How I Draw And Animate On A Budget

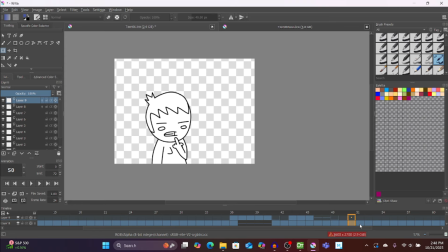1482s
Matt Hoffman, him is the same thing where he says the one bald, and then something blocked by their like gorilla noise sensor sound. So that's the 4 syllables. That wasn't too bad. I just lip sync myself.
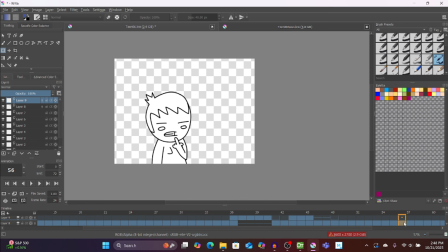1502s
But like if it's a full like line, if there's anything you do want to automate about animating, it is that, because it's such a simple yet mind-numbingly tedious thing.
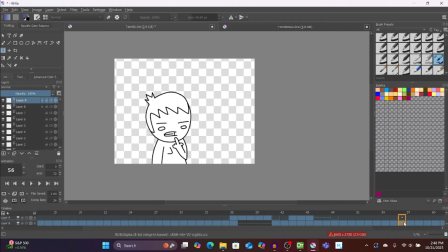1516s
That's just like, I would rather use that time to like figure out how to do the like hard stuff and get that over with. Just personally, he squashes. So here, because this is him saying I can't remember his name, so that's a few more words.
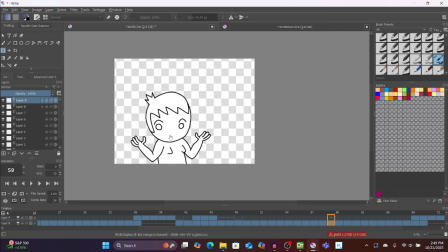1534s
I just did that lip sync with the program there.
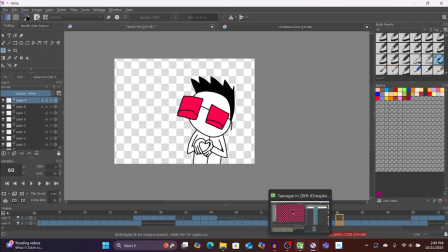1539s
Then here he is, and then so all of that is just, it's still images in there.
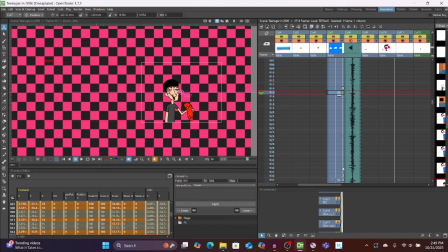1545s
I did my little tweening also. So these arrows here are, if you hold on, if you like right click here, that is sort of, it's ease in and ease out interpolation,
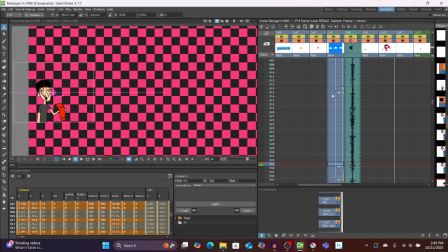1563s
which like it's really finicky in this. You can only do it if there's a certain amount of space between keyframes, but that's how you get where they kind of like accelerate and slow down, which is good.
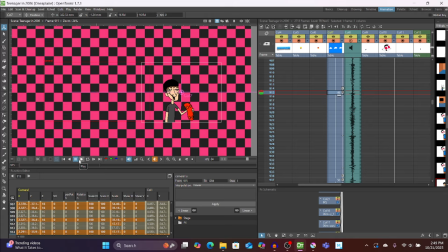1578s
Sometimes it makes panning look a little better. So let's see how this looks. So that's how that works. So this is the keyframe for him being all the way over there, and then it snaps back over here for him to pan in the same way.
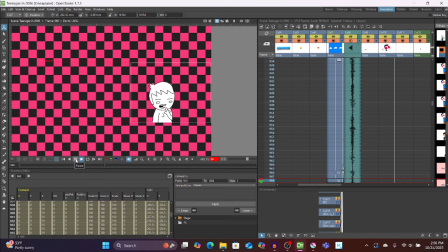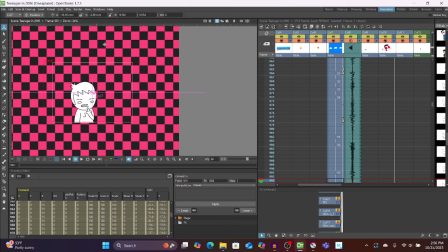1601s
And then this whole thing where it's like moving past the checkerboard is inspired by,
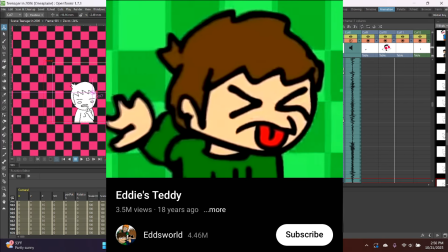1607s
there was an Edgeworld music video thing that's actually from 2006 that has similar effect.
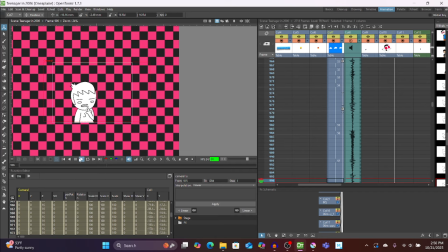1614s
I think it looks nice, and it's indicative of the time. Also, similar thing, this Curious George movie came out in 2006, so that's why that's there.
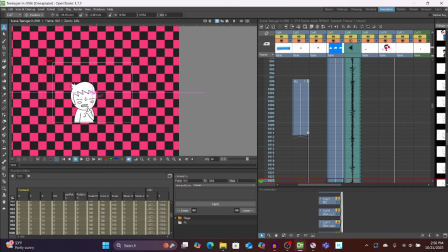1626s
And so that's good that he's his own thing in the background is a good thing, so you can actually have it like go behind him, doesn't like obscure him at all.
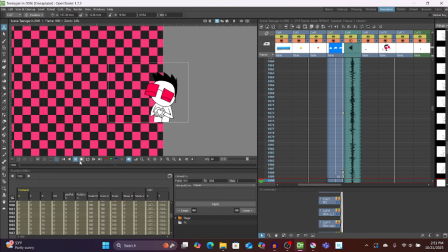1645s
So he comes in.
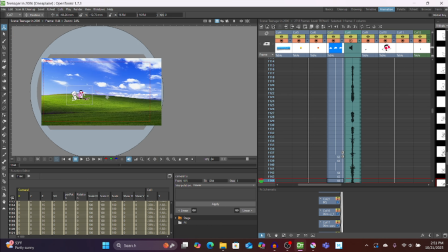1651s
So then here's I'm skipping past the Bliss background.
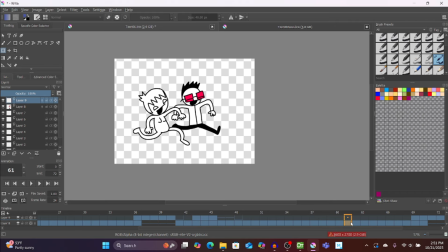1656s
Let's see how that looks. Here's how that looks here. They come up, down. It'll fucking load. Alright, there he goes. When they come up, his leg it's a different leg that's in front.
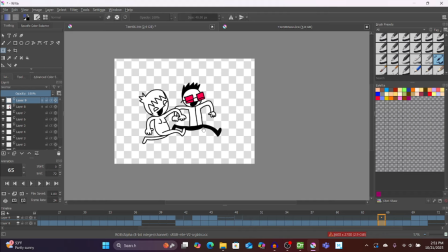1672s
That doesn't really register too much with this, like his black pants. So it's like that. Let's see what's next there.
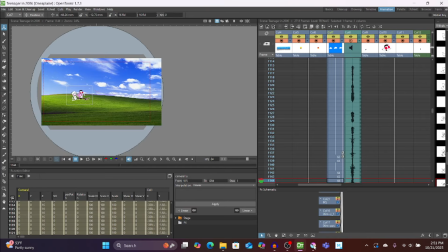1684s
Whoop. Oh, and then this writing is also its own like separate file that can just, so I can just have it tween through.
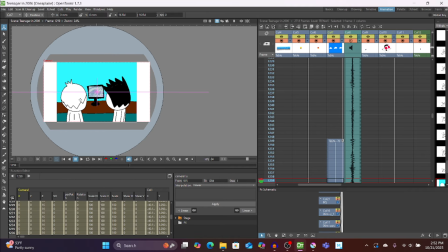1703s
Ooh, it froze, like a more fucking Naruto footage put over that. That's such a good idea. This program can totally handle me doing that. It's great.
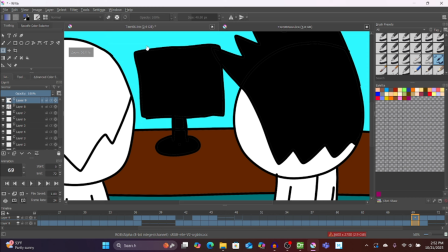1715s
Here's how that looks here.
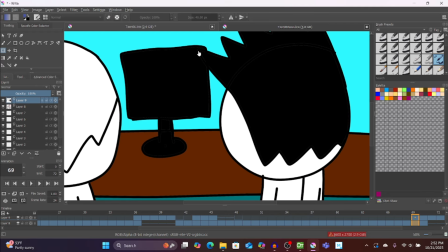1717s
So actually, something I had to do is, so his hair, this is kind of bad composition.
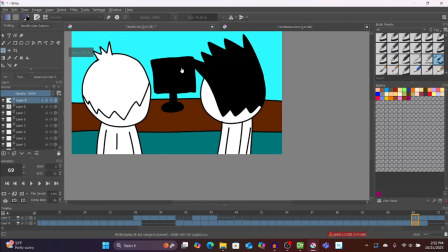1725s
This is why this is why I don't want to teach you like animating device. Like, he should be further away so this doesn't connect.